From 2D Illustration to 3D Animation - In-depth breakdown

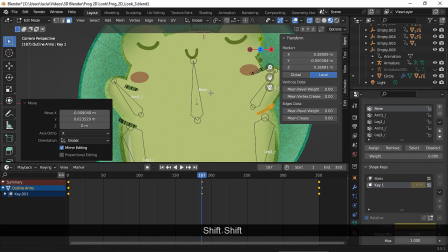Again, I went back and forward from edit mode to object mode,
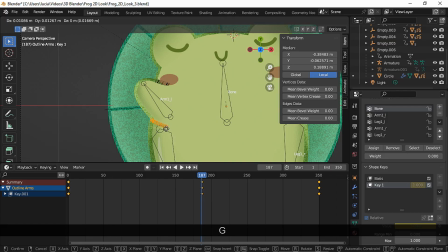trying to match the movement of the line art with the arm animation.
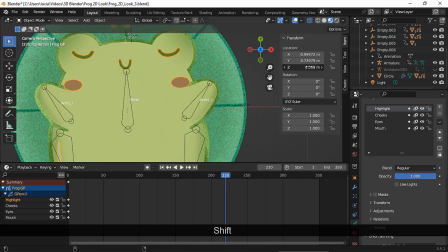And after a few touch-ups, I even moved the grease pencil object up a bit so the cheeks were on top of the lines.
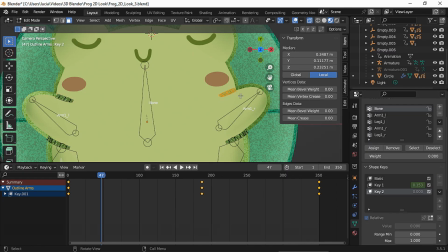I had to add 2 more shape keys to fix some problems.
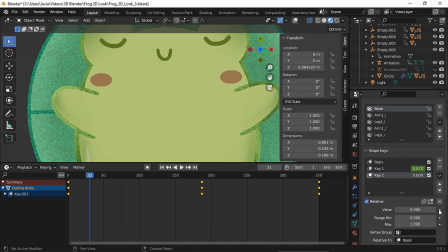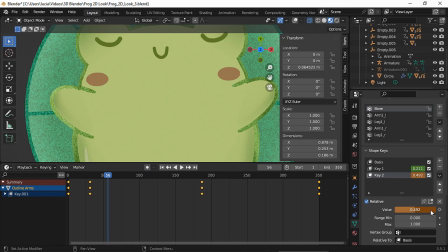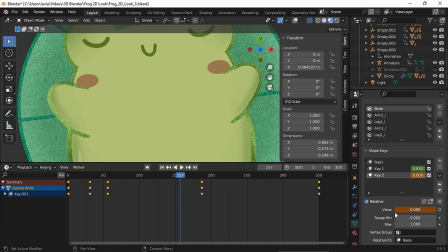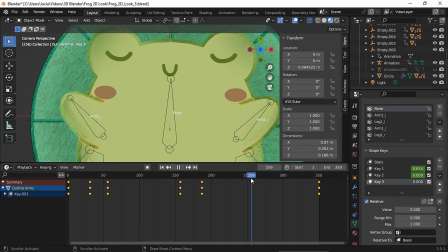And after spending some time on this, here it is. Now for what I think is the star of the show, the animated water ripples.
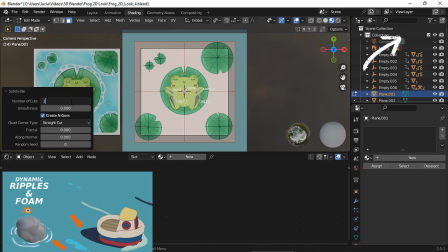There's a more in-depth water ripples tutorial in case you'd like to learn what each node does, but let's sum the effect up.
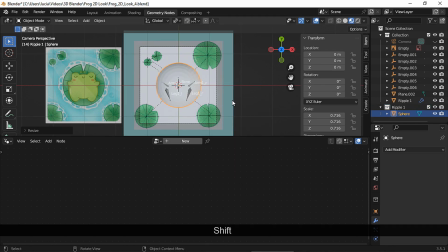I started with a plane and I subdivided it so the effect looked smooth, and I also added a sphere at the center.
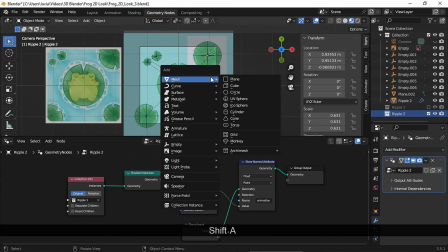Then I added another plane and another sphere as well,
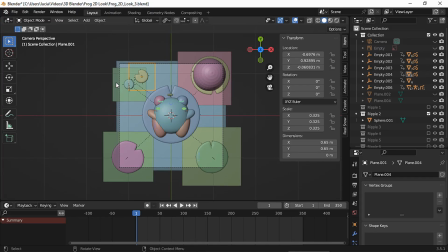and I repeated the process until I had one subdivided plane and one sphere for each lily pad. I put each sphere in a different collection, and this will make sense once I show you my GeoNode setup.
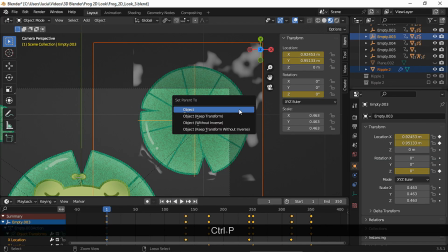And I parented each plane and each sphere to their corresponding empty, so they moved along with the lily pads.
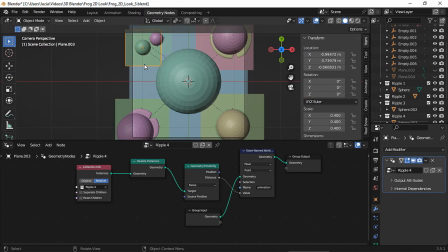Then I added a node tree with these nodes to each plane, and in the collection info node I chose the collection of the corresponding sphere.
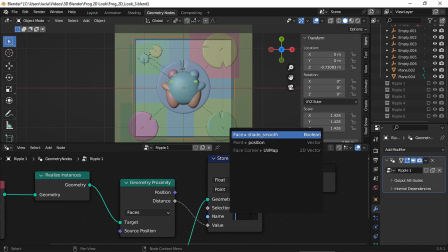And in the store named attribute node, you need to write any word.
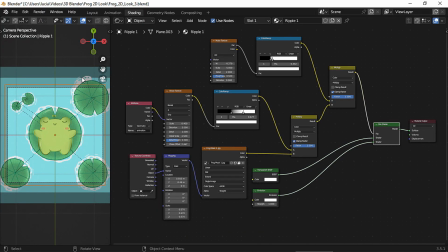I wrote animation. Then I made this shader for each one of the planes, and I wrote the same word in the attribute node.
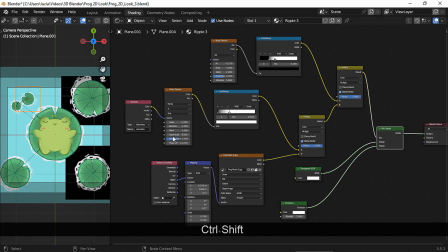Now, in the image texture node of each plane, I had to add a ripple image, and to get those ripple images,
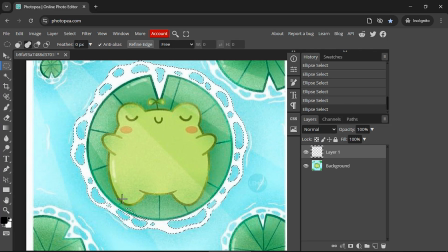I opened the reference image in an image editor software to copy the shape of each ripple.
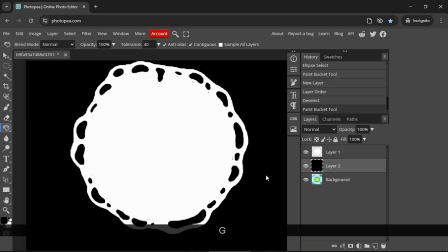So I ended up with several white ripple images with a black background, and I chose a different image for each plane.
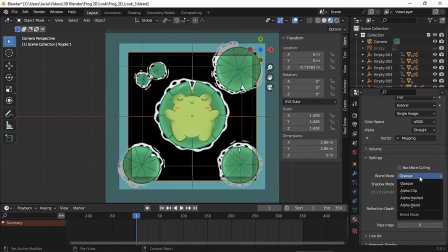And I set the blend mode to alpha blend so the black background became transparent.
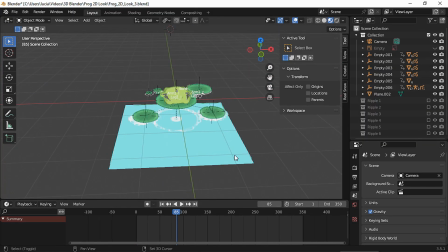And then I arranged each plane so they didn't overlap and looked good in camera mode.
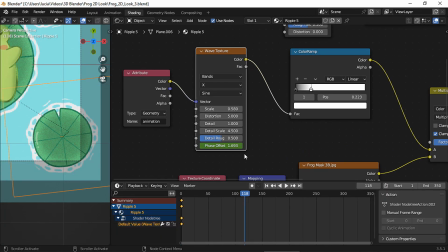And now we can create the ripple effect by setting keyframes for the phase offset in the wave texture node. To recreate this effect, remember that the values might change if the planes or the spheres are bigger or smaller than mine.
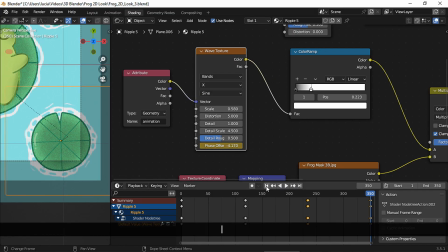I had to make sure the animation looked correctly, and here I have my animated ripple.
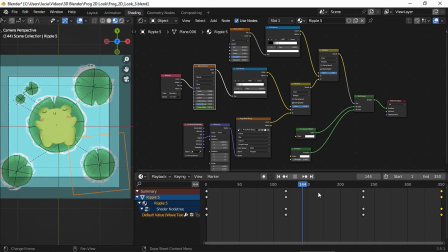I did the same for the other shaders, and I obviously chose different values and timing for each shader to get some variety.
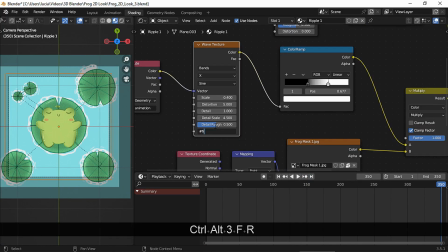And for this big plane, I used a driver instead.
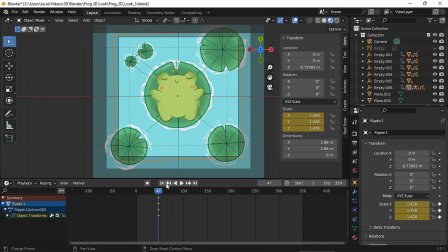For this big ripple, I also wanted a more flashy animation,
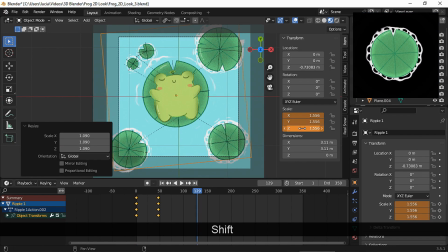so I also animated the scale so this ripple gets big and then disappears.
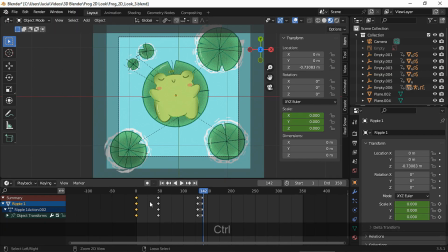Of course, it took me some time to figure out where to put each scale keyframe. You're just seeing the finished animation without the chaotic process behind it.